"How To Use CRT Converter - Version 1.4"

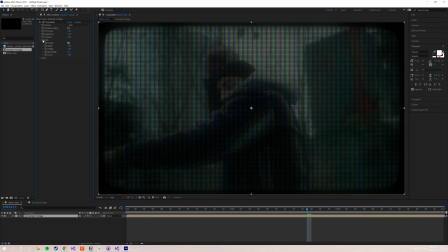Anyways, okay, that preaching aside, moving on lastly to glow. So glow is enabled by default. It helps brighten up the image and again, sells the effect a little bit. But I'll go ahead and turn it off for you here so you can see the difference.
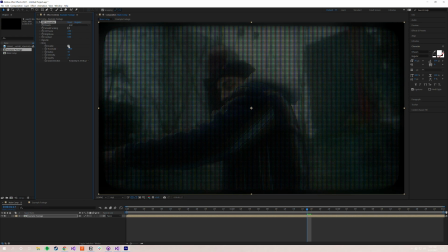As you can see, it starts off a little subtle, but it's just a nice way of kind of lifting the image back up. And again, it helps sell that kind of glowing effect that CRT televisions actually used to give. Of course, if it's not right for your project, turn it off.
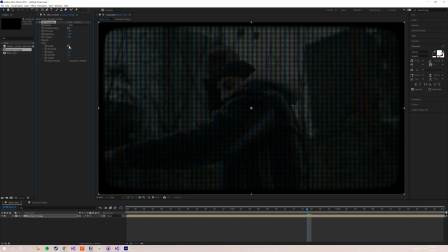But if you think it's right and if you want it to lift up the brightness of the footage a little bit,
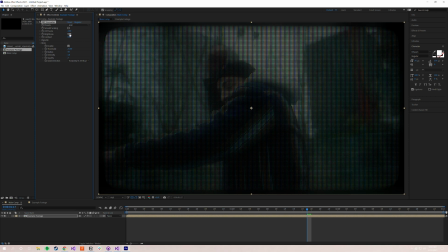it's a great way to do it without using the brightness slider, which can sometimes be a little finicky. The glow just gives you a little bit more hands-on control. Anyways, we'll go through the parameters now. The threshold for glow, this is at what level you want the pixels in your image to be affected by the glow.
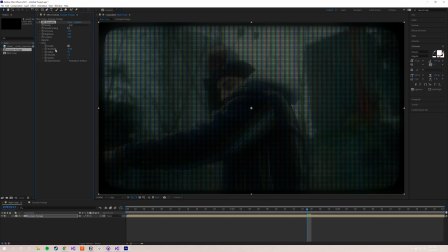So the higher you turn this threshold up, the fewer pixels are going to glow, or the brighter they'll have to be to activate the glow effect. So I'll show you that. So you'll see in the light around this guy, when I turn it up, that will continue to glow, but the darks of his hoodie and of the background will stop glowing.
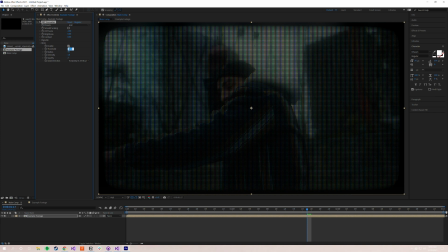So I'll show you now. So if you can see, it starts glowing a little bit less and a little bit less. Until if you crank it to 100, nothing is glowing unless it's absolute peak brightness. And if you, on the opposite end of the spectrum, if you set it to 0,
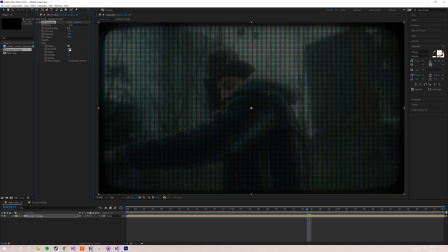everything will glow. in the image, or one rather, everything will glow. Even the darks of his hoodie, those are glowing too. Everything is emitting a soft glow of light. So we're going to turn that back up to 25. And that's what threshold does. Now, radius controls how far something glows.
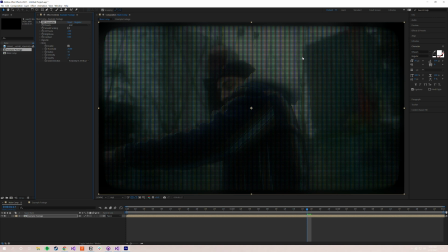So if a pixel in the light background over here has a 50 radius, it'll glow 50 pixels around it, okay? So if we crank that down, you get a much more controlled and tight glow to your image. So I'll turn that to 15 now. And you'll see you still have the glow.
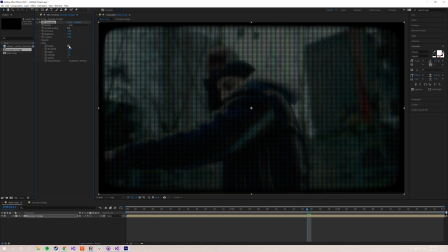I'll disable it to show you. You still have the glow effect, but it's a lot more controlled and it's a lot more tight to the image. We can take that down even further to like 5, and it's a very tight glow around him. It doesn't bleed over into his hoodie or into his jacket or even into the vignette as much.
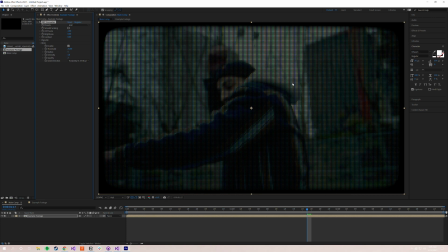It just helps those light pixels kind of blur together a little bit to make that light background just contrast against the darks of the image quite a bit better. And again, we'll turn that up higher. Say we take it to something back like 50, and now it's a much softer, wider glow.
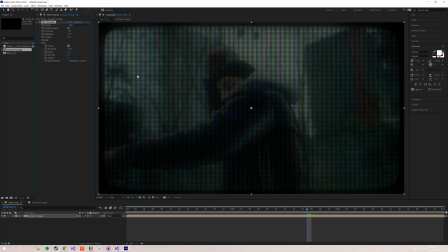Again, there are different situations where a bigger radius and a smaller radius work better. For an image like this, I think I would personally crank it down to 5 or 10 maybe. It gives a little bit more control. It helps him stand out from the background. But again, that's user preference.
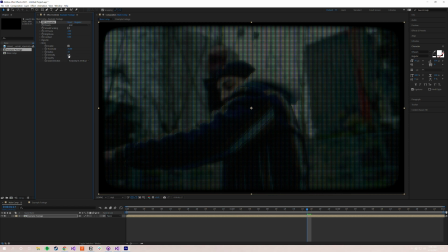Play around with it. Moving on to intensity, that is how much your glow works. So if we take the intensity from 1 to 2, you'll see it glows a lot more.
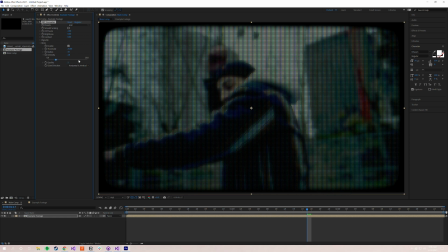I don't think that you guys will ever take the intensity too high. It can go to 10. I see very little. I haven't run into very many situations where a 10 intensity actually works. But again, you have the room to play around with that. See, if we go, for example, if we go to 5, that's a lot.
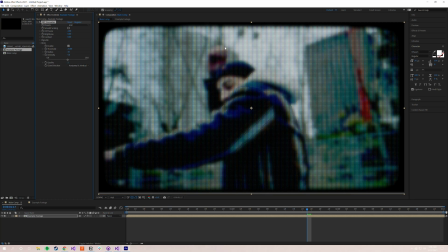You probably won't need that much in your image unless you're going for a dream sequence or something very stylized. But usually around
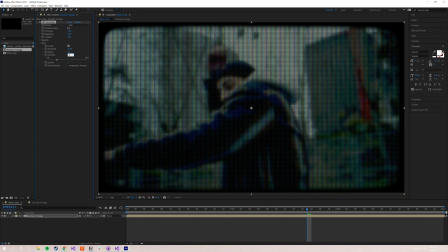2 to 3 is kind of the upper limits that I've found. And you can, of course, do like 1.5 if you want something a little bit more, but you'll need to play around with that.
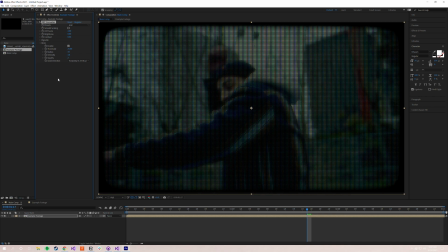The last two are quality and glow direction.